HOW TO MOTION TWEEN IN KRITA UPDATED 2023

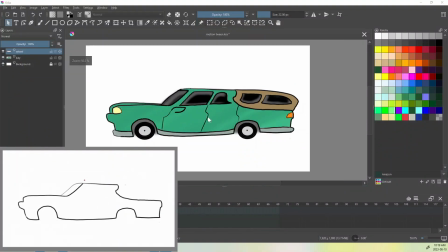[0:05]
What is up, guys, and welcome back to Animation Station. Today we are going to be learning about motion tweening inside of Krita.
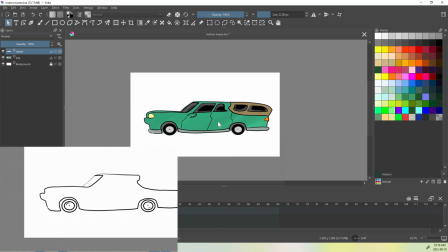[0:14]
I did an older video about it before, and
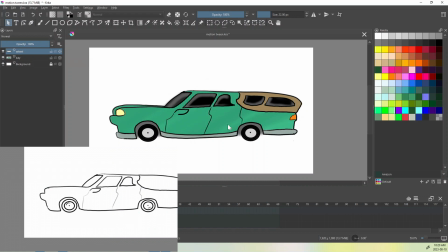[0:18]
it was pretty good, but at the same time it needed to be explained a little bit better, so we're going to do that
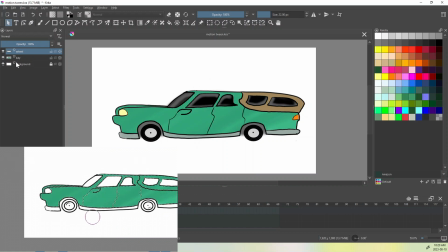[0:23]
today. So we have our car here, which we just drew, and what we're going to do is we are going to animate this car moving.
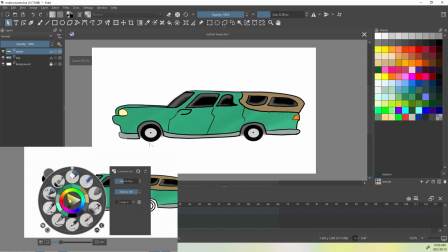[0:30]
The car itself actually will not move. We're only going to make the background move. So the background will be moving.
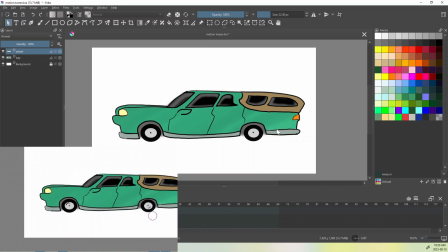[0:36]
The car will be staying in one position.
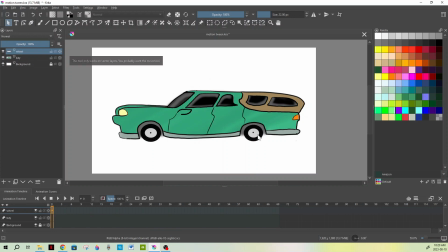[0:38]
The wheels, as you can see, I drew them on a separate layer. Every time the car goes over a bump, the wheels, they will go up and down. So it will bring it more to life. And also we're gonna animate the wheels to look like they're turning. So these wheels will just be going up and down on a loop and turning on a loop.
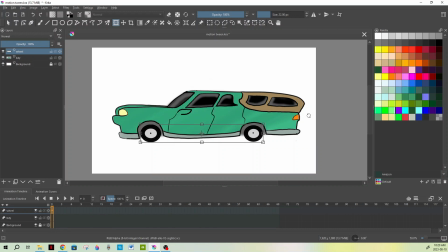[0:58]
The car will be staying in the same spot and the background will be moving. We're going to actually motion tween the background so that it looks like the car is moving. So now that we got that in play, what we're going to do now is bring in our background and we'll get started.
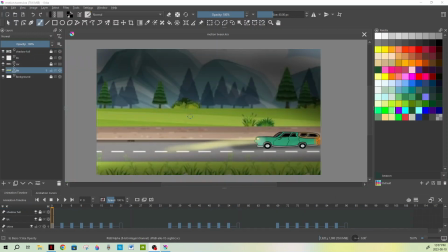[1:12]
Okay, so we imported our background, which was really just a picture. So here's our background. We added some shadows, as you can see there. We also put the car in a group. So if you see here, that little arrow comes down, the car is in the group. And we did a bunch of things to the car.
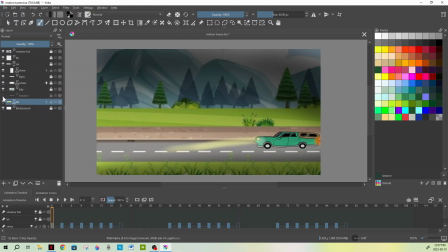[1:32]
So we added this, let's start at the bottom. We added a shadow. So as you can see there, there's a shadow for the car. This is the body of the car. These are the wheels, which are separate because we animated them. And then we have the lights, which are front and back. And we also have this thing called a shine I put on there.
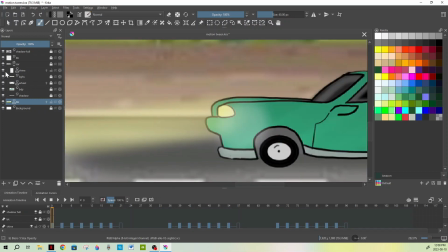[1:49]
If you zoom in here, you can see it nice and easy. The shine is there.
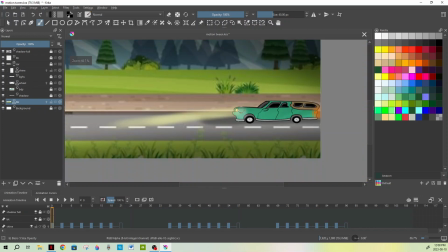[1:53]
When we press play, the shine of the car moves just to kind of give it that movement.
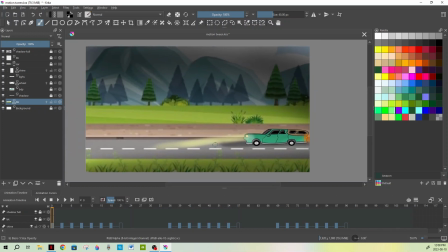[1:58]
So if we press play, here's what we actually have so far. So, and remember, this is not with the background moving, as you'll see. So if we hit play there, the car is moving, the wheels are moving up and down, the shine is going by, which means the car is passing something, and it looks really realistic.
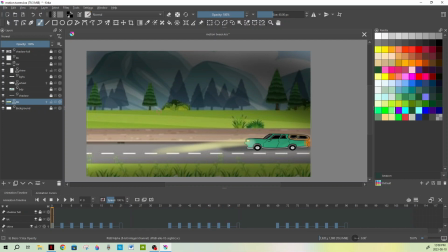[2:15]
Now, what we need to do is add a motion tween so that the background can also move.
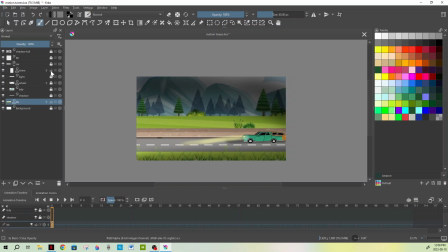[2:21]
So we're going to actually zoom out a little bit here, and we're going to go to our background. Make sure all other layers are locked so that we don't make any mistakes. The BK standing here is the background that we're going to be dealing with. We're going to press this little arrow here,
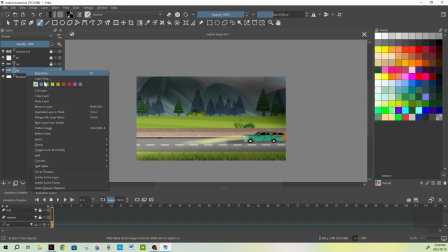[2:36]
or you can even right click the background, and we're going to say add. We're actually going to add a, for this one it would be a transform mask.
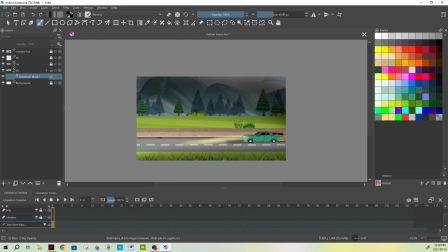[2:46]
So in order to do a motion tween, you have to do a transform mask. You're just going to go ahead and click that, and it puts it on a separate layer.
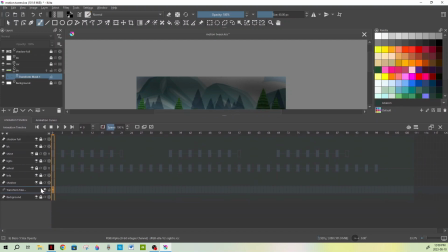[2:53]
So let's bring this up here so you guys can see it, and we have our transform mask. So we have our body still, which is here, which is locked. Oh, sorry, we're gonna make that go up. We have our background here, which is what we're working with, and then we have the transform mask right underneath it.
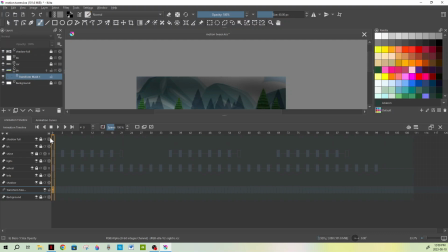[3:09]
So that's what we opened up. Now you're already on layer zero, so the very first layer here.
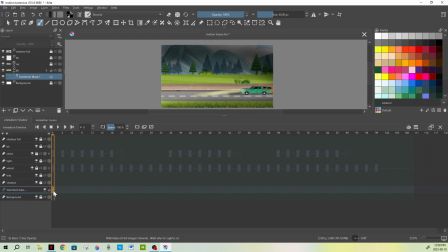[3:15]
So in order to do a motion tween, what you need to do is you have to switch to animation curves, which is this selection up here. So you have your timeline for animation and you have animation curves. Animation curves, if you don't know how to get it, you just go to settings, you go to show dockers, or sorry, that takes off the dockers.
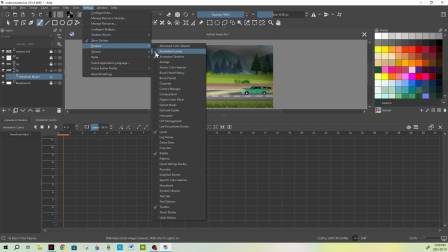[3:34]
You go to settings, you go to dockers, and you'll see I have a check mark on animation curves and timeline, animation timeline.
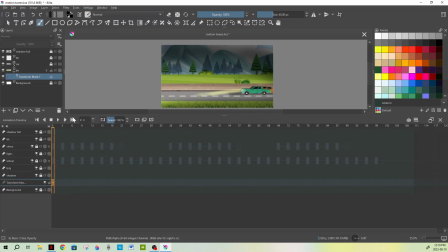[3:41]
You can go ahead and remove these if you want. So say you don't want to see the animation curves, you can just go ahead and click that and it will go away. But for now, we are going to be using it to do our motion tween. I call it a motion tween just because of the old CS3 animation platforms.
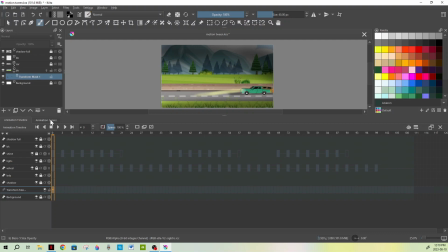[3:58]
It's kind of the same idea. Now it does seem complex if you don't know what you're doing, but it's very, very simple. So we would go over to animation curves, and we're already, as you can see, on layer zero. So it's got this big orange line here.